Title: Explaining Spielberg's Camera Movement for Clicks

What up, public masses? Welcome to the closet. Sorry for the lack of front lighting. I'm relying on solely my laptop to do this because I have no actual lights because I'm a broke college student. Anyway, let's get into it. Face reveal. This is what I look like. Congratulations. So when you think of Steven Spielberg, at least the average person, the first thing that comes to your mind is usually not like his camera work. It's usually how he tells the story, his writing, how he directs action, his repeated thematic undertones, all the stuff about ordinary people in extraordinary situations. It's a profound sense of wonder that he really focuses on capturing. But a less discussed factor in all of his movies is his camera work. It often blends perfectly into the story without having to go too far and break immersion. Frames constantly evolve and make the camera an active participant in the scene, but at the same time don't require much, if any, fancy editing, making even the most mundane of scenes more ripe with meaning. One of the more important ways that Spielberg keeps his cinematography active is with three-dimensional camera movement.
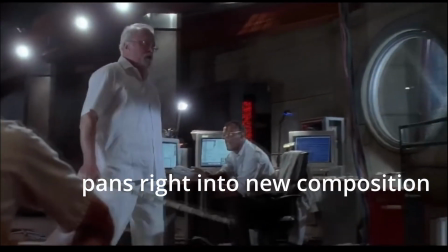0:59 What he essentially discovered is that you don't necessarily need to keep camera movement constrained to one axis per shot,
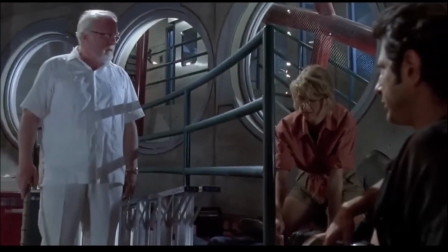1:05 even if it's not a oner. This may seem quite simple, but apparently few people did this back in the day.
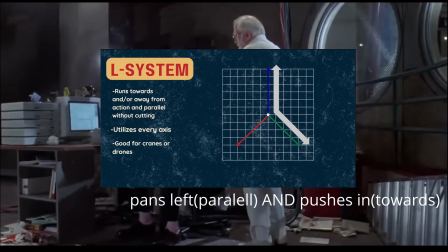1:10 This ended up being called the L system, which officially just means that the camera doesn't necessarily just have to pan towards or away from the action, but it can also run parallel to it without cutting.
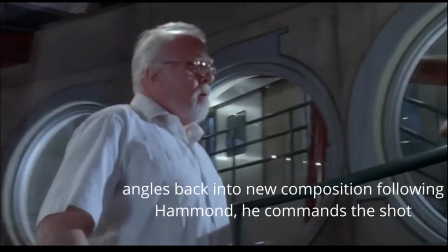1:19 He does also like to utilize the Z-axis a lot, which you can too if you have a crane or a drone, but my ass broke, I'm a college student. Of course, everyone's got to spice it up with the occasional neutral shot, but all of his camera movement is specifically motivated by something on screen.
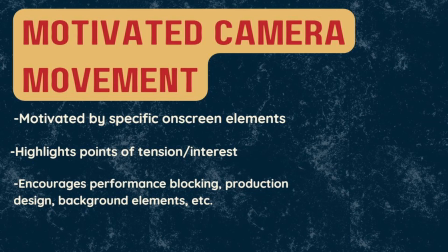1:35 This is used to highlight things like points of tension, and even goes further to encourage performance blocking, production design, background elements, and so on.
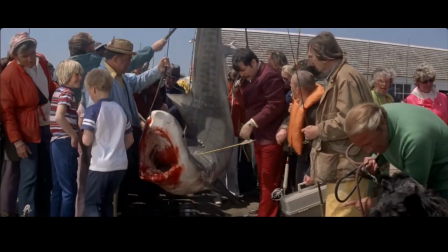1:43 Something I like that doesn't necessarily have everything to do with camera movement is how he leaves in like little background elements that don't necessarily serve the story,
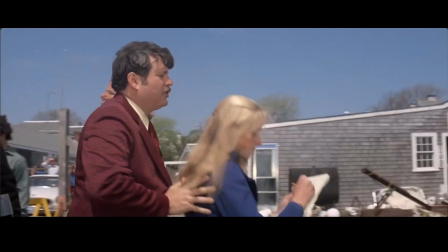1:52 but it helps to build up the world around the characters.
Call Dave Axelrod in New York, tell him he owes me a favor, all right?
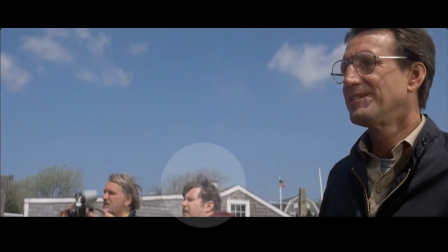1:58 Now this is the shot I want with everybody and the fish in it, okay? Guys, can we please get organized?
We can better understand the goals of motivating camera movement through the concept of eye trace.
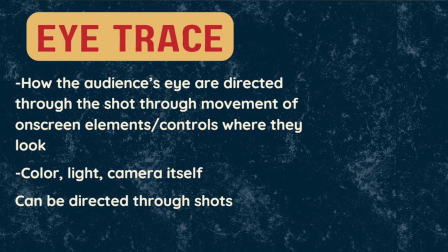2:08 Eye trace is how the audience's eyes are directed through the shots from movement of the on-screen elements, color, light, the camera itself, anything that isn't actually a cut. You can actually direct eye trace through cuts, but Spielberg is less known for this.
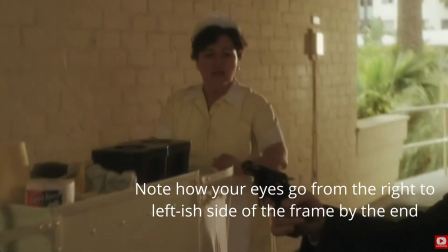2:24 It's all right, man. FBI.
If you want to do a regular shot or reverse shot, your eyes will be darting between the left and right sides of the screen, which isn't necessarily a bad thing, but if more action is happening, you might want to move the eye trace only during shots, but keep it consistent between cuts. Good examples are Mad Max Fury Road with keeping the action right in the center and The Raid Redemption, but Spielberg didn't directly, so moving on.
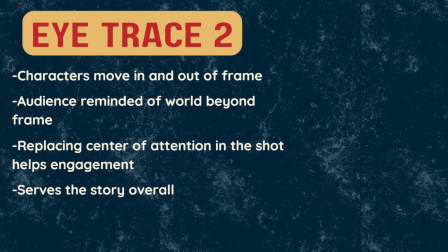2:50 Both background and main characters, as well as a variety of on-screen elements, will constantly enter and exit the frame even in the middle of scenes.
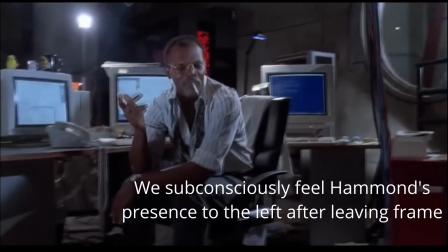2:57 This reminds the audience of a larger world around the specific frame they're looking at and gives variety to the visuals. Replacing the center of attention not only several times per scene but also per shot keeps the viewer's attention
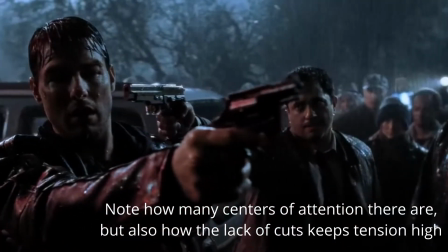3:07 better focused and makes the actual content slightly easier to digest by supporting it within the camera work.
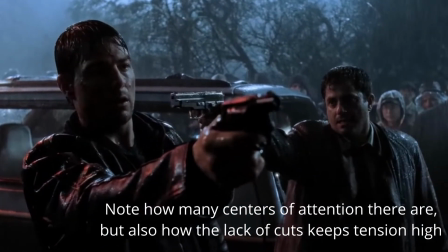3:13 Put down the gun. I'm taking a car, man. Put down the goddamn gun! Where's my daughter?
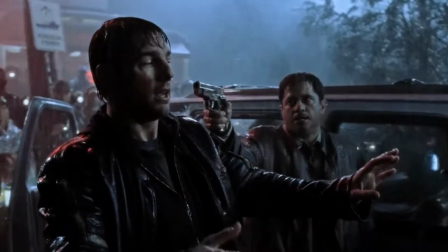3:18 I'm taking a car, Please, man. just want my daughter. Please, let me just take my daughter.
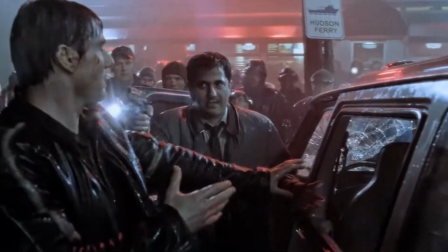3:23 All I want is my daughter. Yeah. Okay, go ahead, man. Take it. Yeah. Robbie.
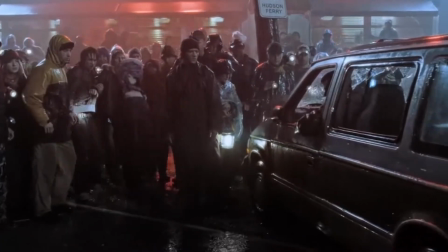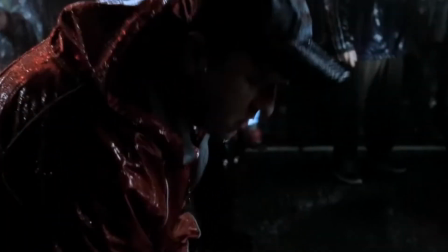This is why I think the cinematography and composition in Spielberg movies goes a little more unnoticed compared to, say, Denis Villeneuve movies, at least on the surface level. But maybe I'm wrong and I just watched all the classic Spielberg movies as a kid when I was too young to understand the intricacies of active cinematography. Moving on. He really likes oners, or at least his long takes.
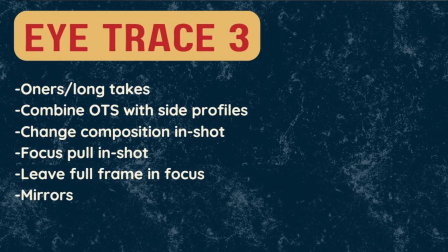4:12 He'll combine over-the-shoulder shots with side profiles, change the composition multiple times per shot, and will also focus pull multiple times, if not leaving the entire frame in focus to give the appearance of a wider setting beyond the borders of the frame.
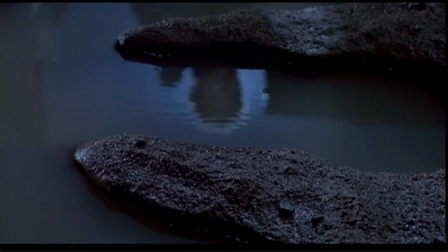4:27 Sometimes mirrors are used to show both the character and what they're looking at simultaneously. However, a lot of times, aside from this, he'll focus our attention entirely on one thing, then switching to another.
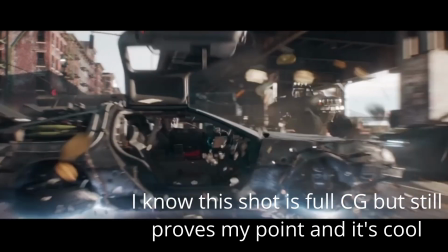4:36 There's always just one more thing that we notice in the shot that we weren't necessarily looking at or focusing on.
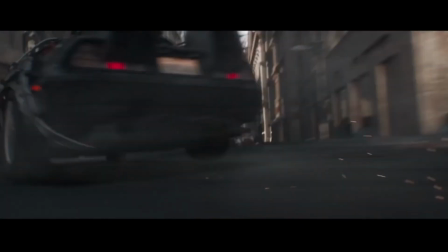4:42 Even if the eye trace keeps shifting, you will know precisely what element you're looking at until it is changed.
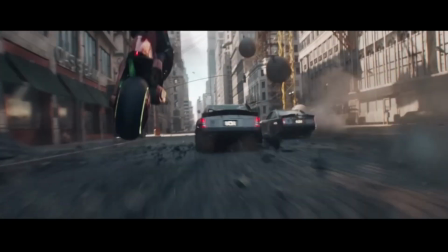4:48 Just as much as what you see is important, Spielberg is unafraid to show the importance of what you can't see. This can serve multiple purposes, such as building tension or letting your brain fill in the gaps of whatever's there. Jurassic Park is a great example of both. At the beginning, he waits to reveal the giant sauropod, showing the characters' reactions to it first, building up to the grand reveal.
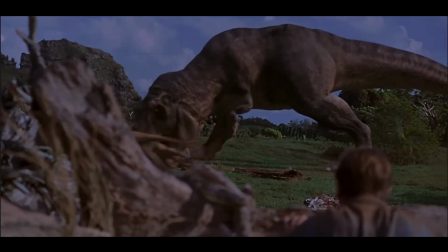5:07 This also functions in reverse when the escaped T-Rex eats the Gallimimus.
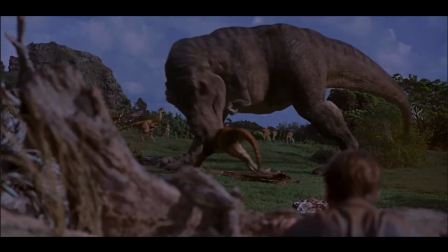5:12 We witness the kill, but it's followed by another long take not of the T-Rex,
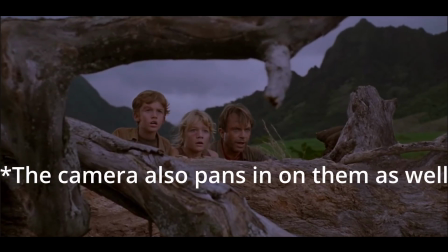5:17 but of Alan and the kid's reactions as he tries to pull them away from watching the T-Rex eat the Gallimimus.
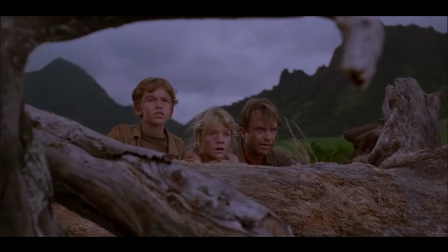5:22 Ever look at birds the same way again? Yes. Go now.
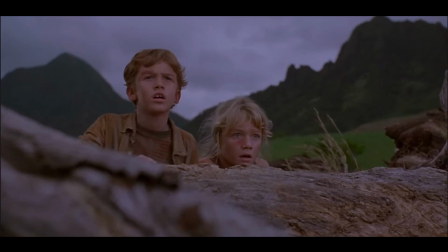5:28 Okay. Keep low and follow me. Look how much blood.
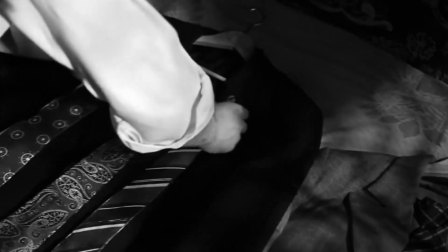5:37 Another great example of this is Schindler's List when we go through the long opening sequence without ever seeing his face.
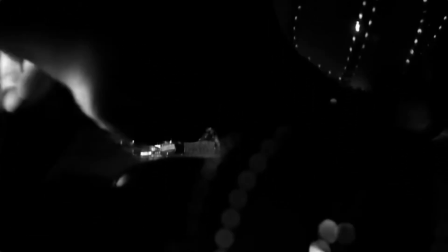5:42 Something especially important to blocking is how the actors are presented in frame. Usually with those in center frame or larger in the frame and taking up more of space, being more prominent or more in control in the scene.
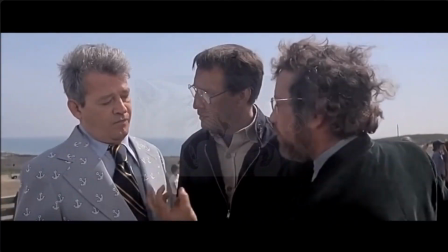5:52 Take the scene from Jaws where Brody and Hooper are both trying to convince the mayor to shut down the beach in front of the graffitied billboard.
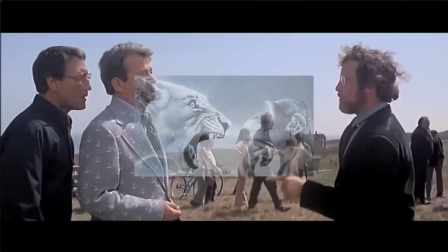5:57 They both grow and shrink as each of them tries to come up with more points to get the mayor to change his mind.
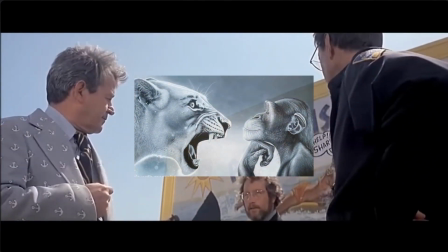6:02 But for most of the scene, the mayor is planted firmly center frame and like fairly consistent in size.
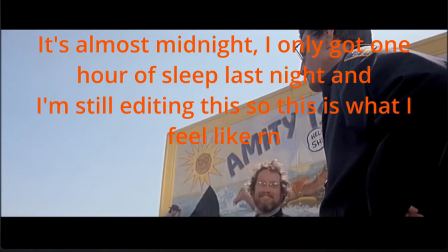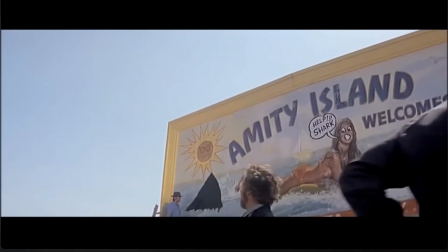It's the old like the Citizen Kane trick where they like shrink him in the background. When did Citizen Kane release? Damn, these tricks have been around since the dawn of time. Wait, if Spielberg learned it from that, he'd have to be... Anyways, to wrap this up, here's some little notes about his personal style in case you want to incorporate anything of his into your own personal work. On the thematic level, he commonly likes to tell stories about people who are ordinary in extraordinary, unusual situations. The faces of people in these events are often displayed. Alright, what's up? Welcome back. We're on day 2 now, as you can see. There's like a bunch of technical difficulties, and my computer just doesn't have Bluetooth on it for some reason.
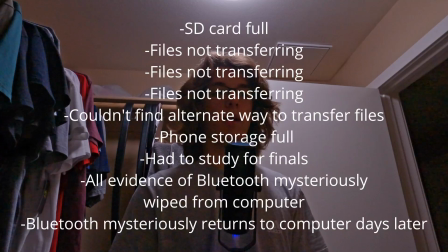7:08 If I remember correctly, I think my SD card filled up, and then my computer just stopped working, so
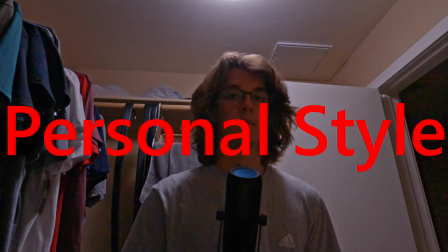7:18 that was a few days ago. Anyways, to wrap this up, here's some notes about Spielberg's personal style, just in case you want to incorporate anything else of his into your own work. On the thematic level, he commonly likes to tell stories about ordinary people in extraordinary situations.
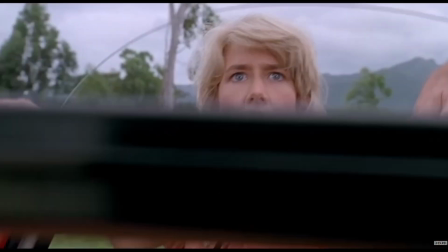7:31 The faces of these people are often especially important. He likes to go for close-ups of their reactions.
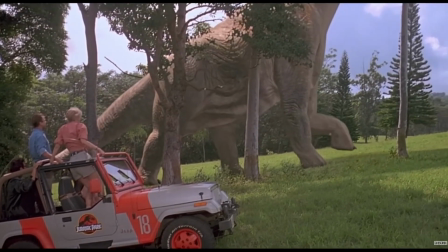7:37 He also cuts between the characters and often a wide shot of what they're looking at.
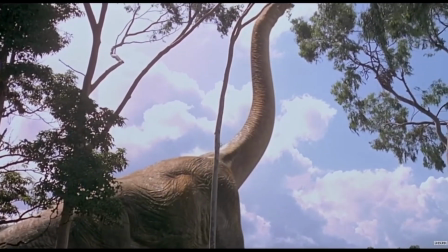7:42 Not necessarily a POV, but like at least something that gives us their perspective. Axial cuts, which are basically jump cuts between different zoom lengths of the same shot, are rarely used. For reference, I can't really do this, but like if I do this in post, I don't know if it actually counts, but it would basically be from here to here.
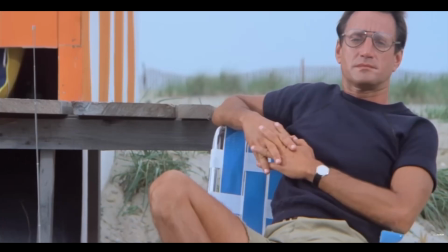8:07 The Jaws beach scene that Spielberg does is kind of an exception, where he covers it up with multiple people walking in front of the camera.